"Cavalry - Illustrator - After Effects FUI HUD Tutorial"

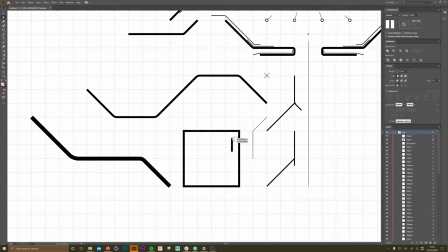12:08 In my head, I had those would be zoomed in views of whatever the HUD was looking at.
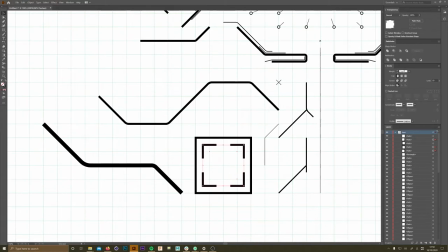12:14 So 10 times or 100 times. And we could definitely do that in Cavalry. I can maybe explain that in a different tutorial where it's more Cavalry centric.
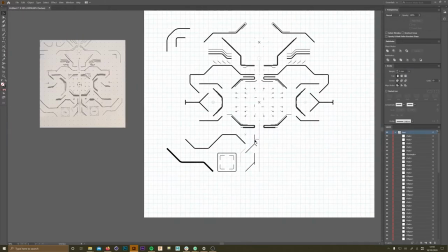12:26 But for now, it's just kind of dots and lines. What else? What else can I talk about?
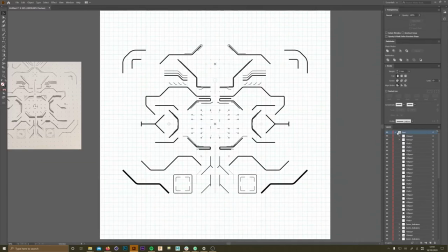12:36 I think we're nearly done on this segment. I hope so. I feel like I've been doing this for a million years.
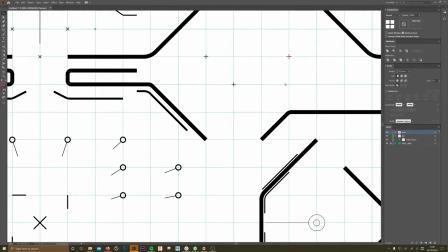12:43 I'm not doing this as we speak. Yeah, I pre-recorded this and then I'm waffling over the top of it.
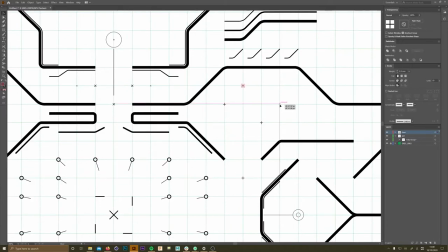12:50 Now what I'm doing is just, and again, things I wish I'd known when I was starting out,
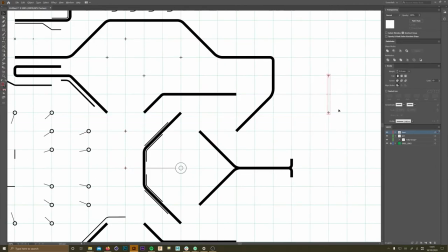12:58 it's, you can make your designs look well considered and thought out by literally scattering random things about the place.
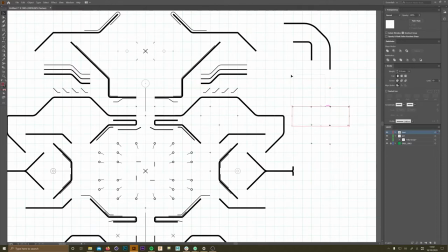13:06 You don't really need to, if there was a design purpose for this, like if say someone had hired me to make
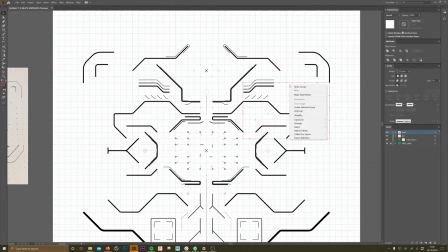13:15 this for something, for a ship, I mean there's things to consider.
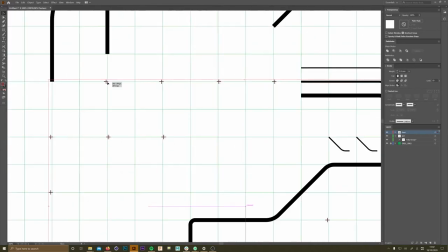13:20 Well, what kind of ship, what's the purpose of that ship, and what's the purpose of this screen?
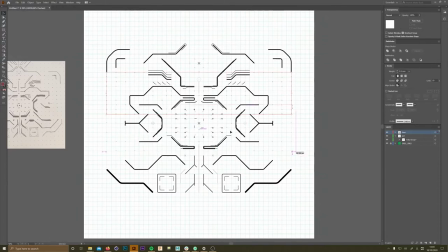13:25 But you know, for this there isn't any purpose, so we can add the meaningless details to make it look busier,
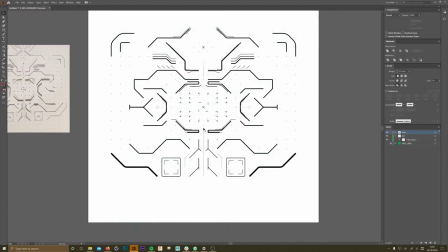13:31 and a cheap way to do that is points and crosses. So you can always add a few of them in, and with Cavalry I like to do
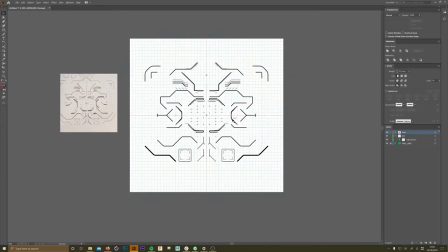13:41 randomized numbers and things on a kind of grid, or
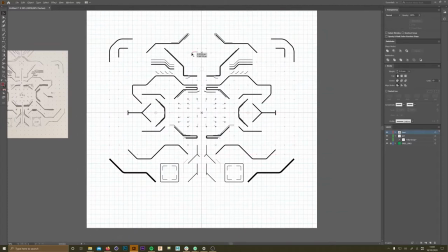13:45 we could make a bunch of squares and have numbers appear in the top left hand corner,
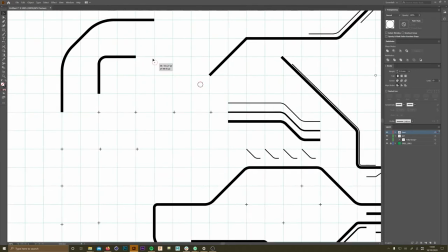13:50 and those numbers could scatter through. I don't know how to do that in Illustrator.
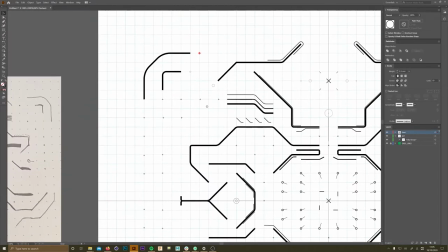13:55 I don't know if you can, but I didn't want to get into fonts and text and things like that in this tutorial, but we'll get into it later.
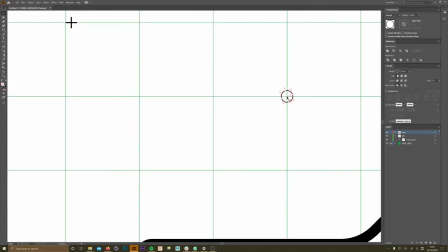14:03 So yeah, just adding a little bit of granular detail always help just flesh out those dark areas,
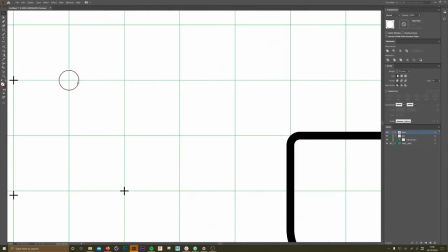14:10 which you may not even be able to see a lot of these details sometimes.
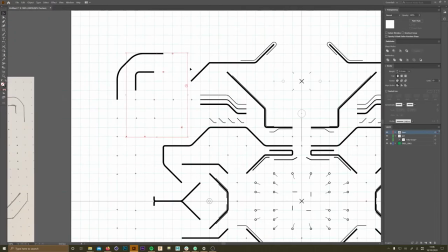14:14 But when you look at something as a whole later on, they tend to just make it feel more full.
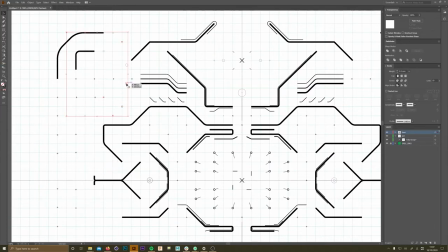14:22 It's definitely worth doing if you've got a design, you're not quite sure what what's missing.
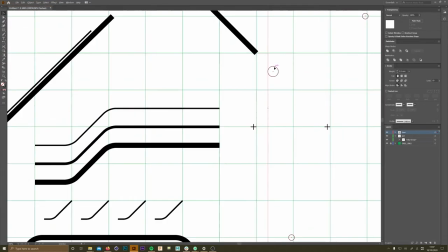14:29 It might just be that you need some meaningless greeble type things knocking about.
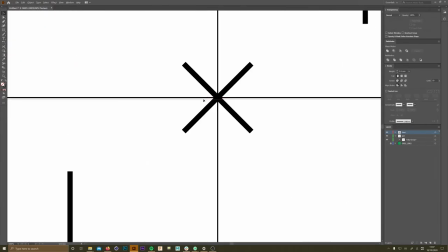14:35 I think this is the end. I'm pretty sure this is the end. So we're going to go into cavalry in a moment and we'll talk more about that.
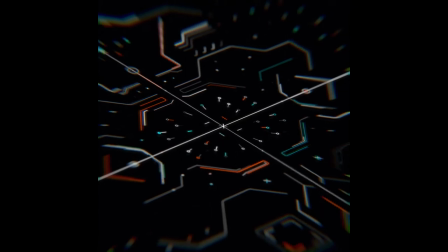14:42 Yes, yeah, so I just wanted to just explain a little about how I export what you just saw in Illustrator to bring into Cavalry.
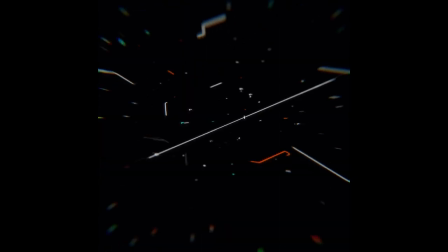14:53 Basically, all you do is you just go save as and then export as an SVG, all as one big shape, just a whole artboard.
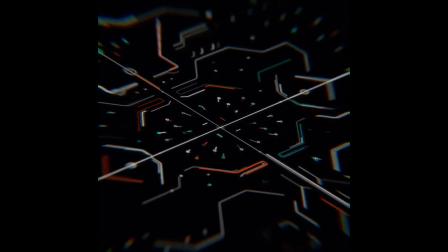15:01 We obviously can, if you want more control, is to do separate layers, separate SVGs, and it'll just give you more independent control.
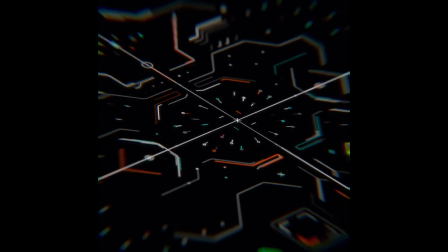15:11 And then as soon as you come into Cavalry, you just import the asset as a full SVG, and then we should be up to speed for when we jump into Cavalry. So we'll get into that now.
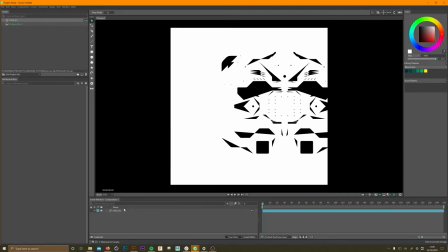15:22 All right, so you drop your SVG shape in. It's going to come in, it might look messy.
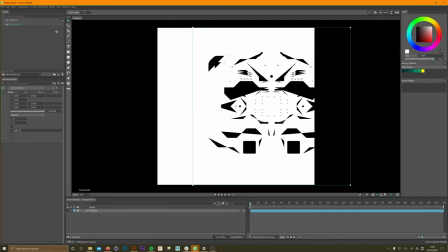15:27 Basically, in the left-hand side in the attribute editor, there's two tick boxes at the bottom there with kind of green ticks.
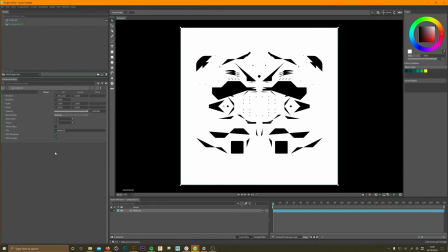15:33 You need to untick them because we are going to use a submesh to break apart our one SVG shape,
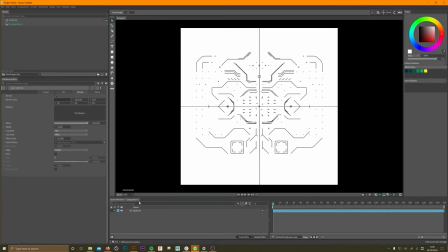15:41 which is going to override the stroke controls. So we don't even need to have that checked. We're going to, in a second, I'll add the submesh in. What I didn't realize when I made this, I'm in a more recent build than some of you might have, is they've added a feature that is called levels to the submesh,
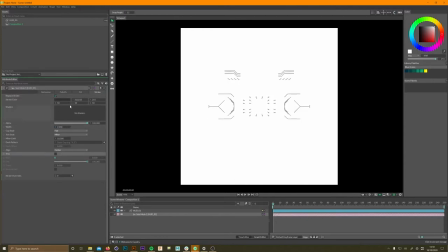16:00 which in the submesh you can use for all kinds of things, text, duplicators, just to break it apart into its component pieces.